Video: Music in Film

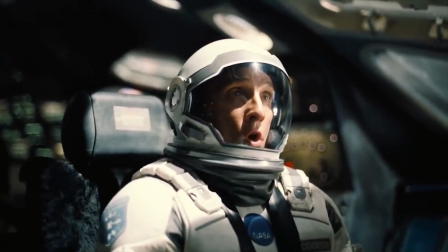[4:32]
Although Murph is not in the scene, the leitmotif reminds the audience of her.
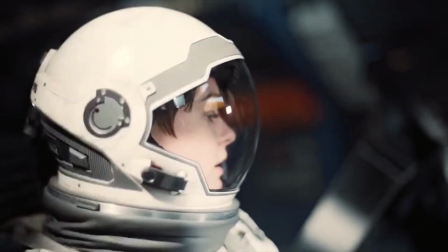[4:37]
This gives more weight to Cooper's decision to detach.
Ranger 2, prepare to detach.
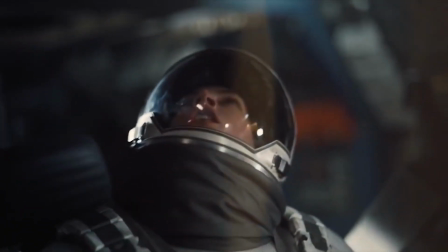[4:43] What? No! No! Cooper! 3. Cooper, what are you doing? Newton's third law.
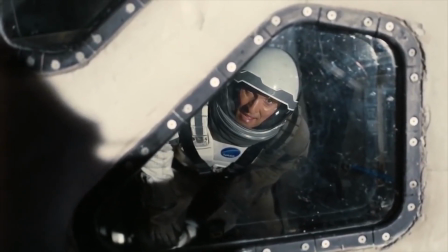[4:48] You gotta leave something behind. You told me we had enough resources for both of us.
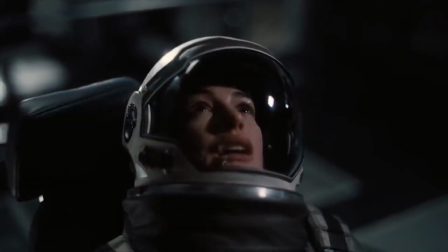[4:53] We agreed, Amelia. 90%. Don't. Details
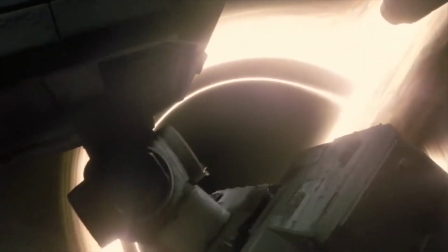[5:02] that.
In addition, the leitmotif foreshadows the connection between Cooper and Murph while he's in the Tesseract.
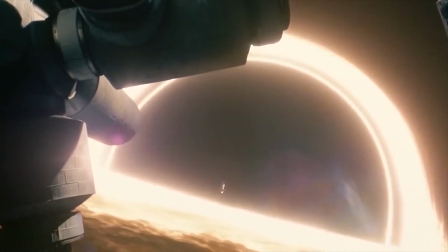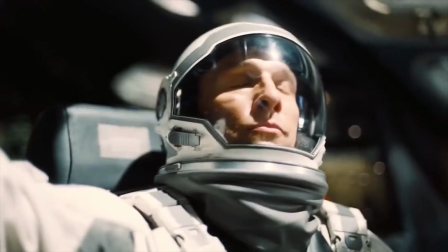[5:17]
Another leitmotif used in Interstellar represents the character's determination and strive.
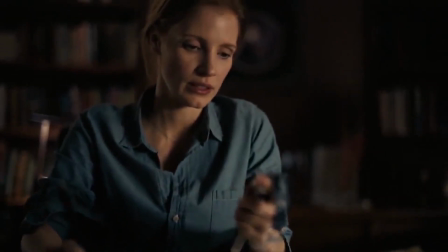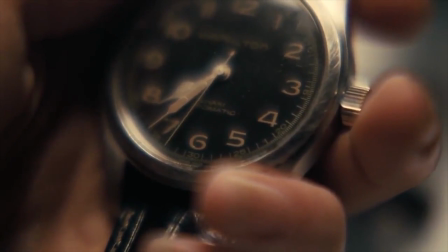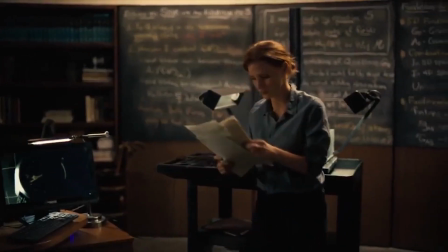[5:33]
This musical theme is used when the main characters are trying to achieve something,
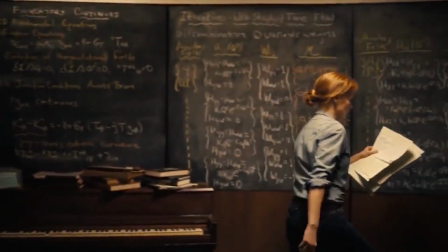[5:38]
whether it is Murph trying to understand the origins of the ghost in a room,
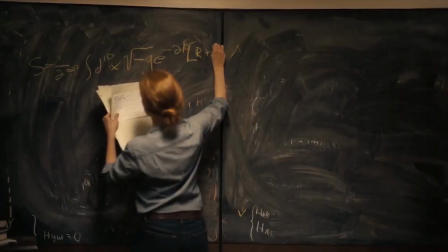[5:42]
or Cooper and Brand trying to convince the man not to open the airlock on the Endurance.
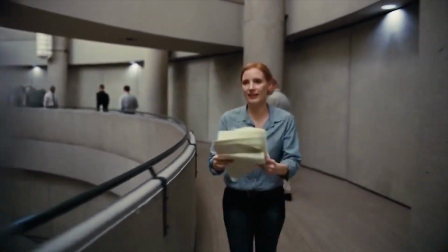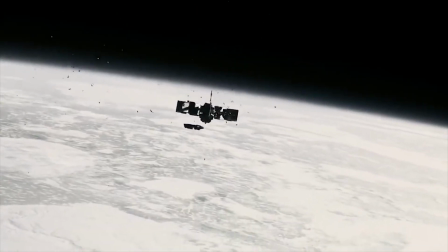[5:53]
The instruments that Hans Zimmer uses also have an influence on the audience.
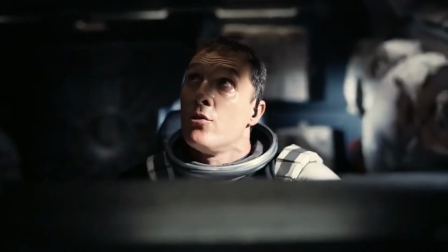[5:58]
The main instrument used in the theme music of the film was the organ in a 12th century church in London.
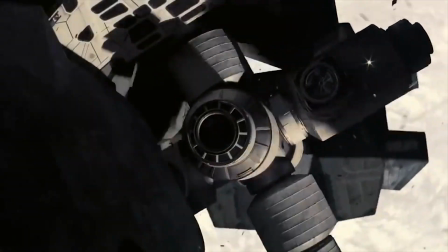[6:05] And I also made the case very strongly for some feeling of religiosity to it, even though the film isn't religious, but that the organ,
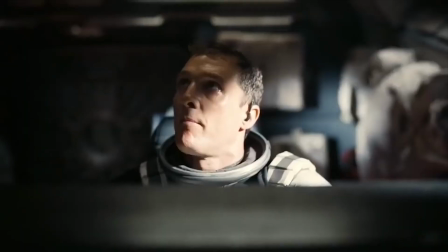[6:13] the architectural cathedrals and all this, they represent mankind's attempt to portray the mystical or the metaphysical,
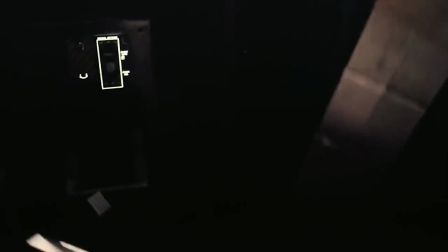[6:20] what's beyond us, beyond the realm of the everyday.
This is why the organ as the main instrument is quite fitting for the story.
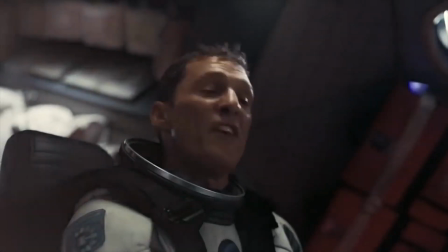[6:28]
Although the narrative is fictional, the film is trying to represent humanity and its survival.
The organ itself represents humanity. There's something very human about it because it can only make a sound with air and it needs to breathe.
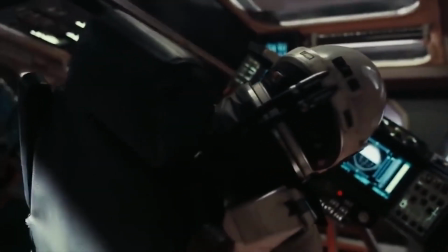[6:48]
In addition to the organ, Hans Zimmer uses an orchestra of 34 strings,
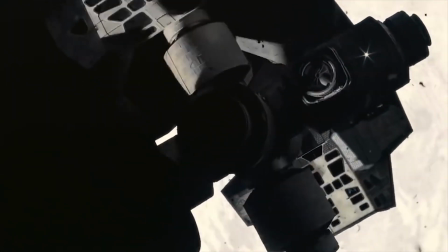[6:53]
24 woodwinds, 4 pianos, and a 60-voice choir.
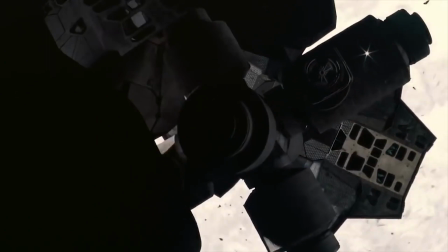[6:58]
Hans Zimmer wants to convey the expanse of the character's journey and their unfamiliarity with the space around them.
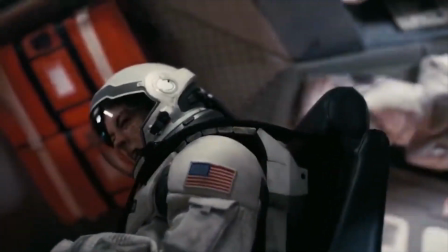[7:05]
He does this by letting the orchestra use their instruments in non-conventional ways.
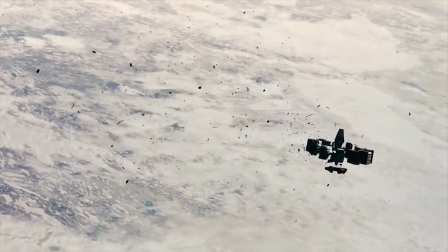[7:10]
The bassists start tapping the sides of their bass, and the violinists pluck the strings of their violins.
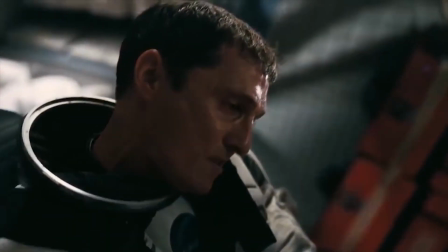[7:18]
The main characters, our heroes, are in uncharted territories. Even music does not behave the same way as it does on Earth.
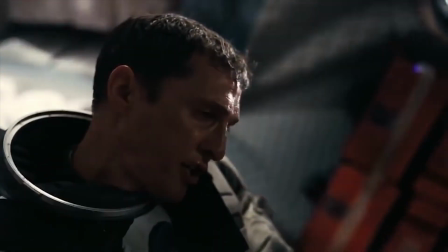[7:28]
As the main characters get further away from Earth, Hans Zimmer used the choir more and more as a way to remind the audience what the character's mission is.
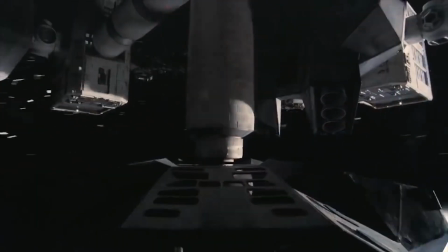[7:39]
Why are they so far from home?
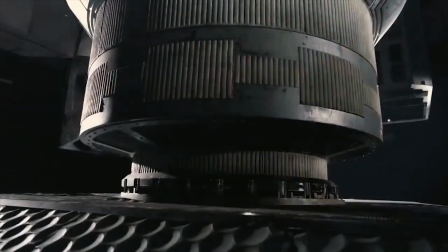[7:43]
To save humanity.
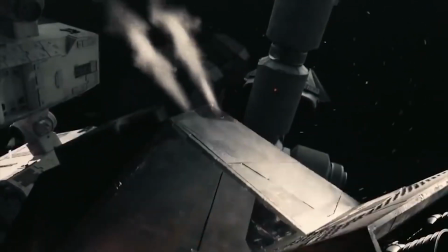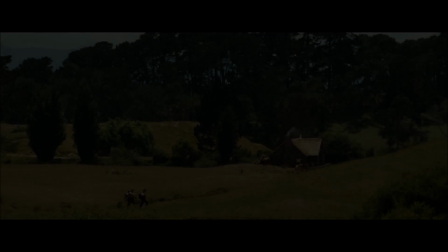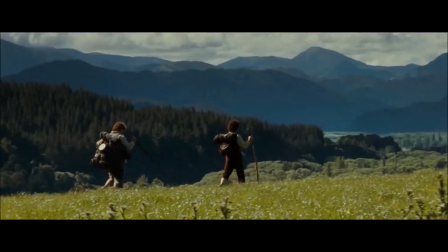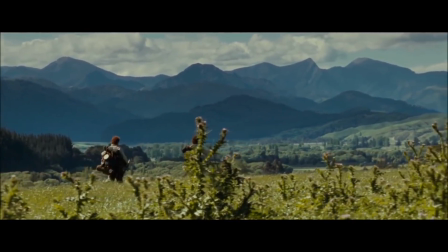[8:18]
The Lord of the Rings is another example where an intricate nets of leitmotifs are set up to communicate implicit ideas.
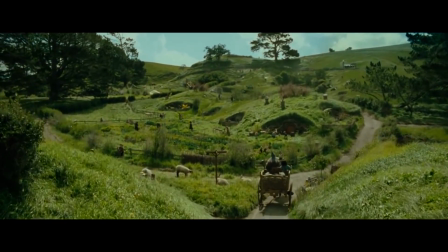[8:26]
According to Howard Shore, the entire trilogy has more than 40 repeating themes.
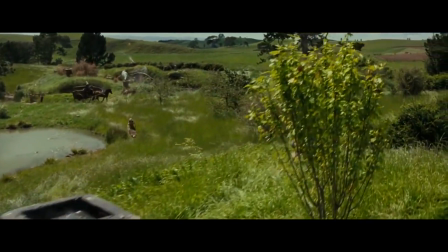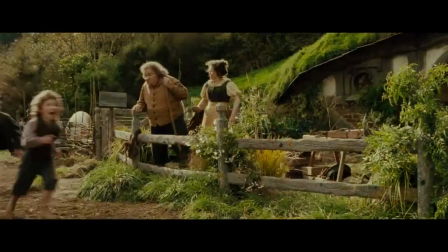[8:36]
Howard Shore connects multiple leitmotifs to different aspects of the story.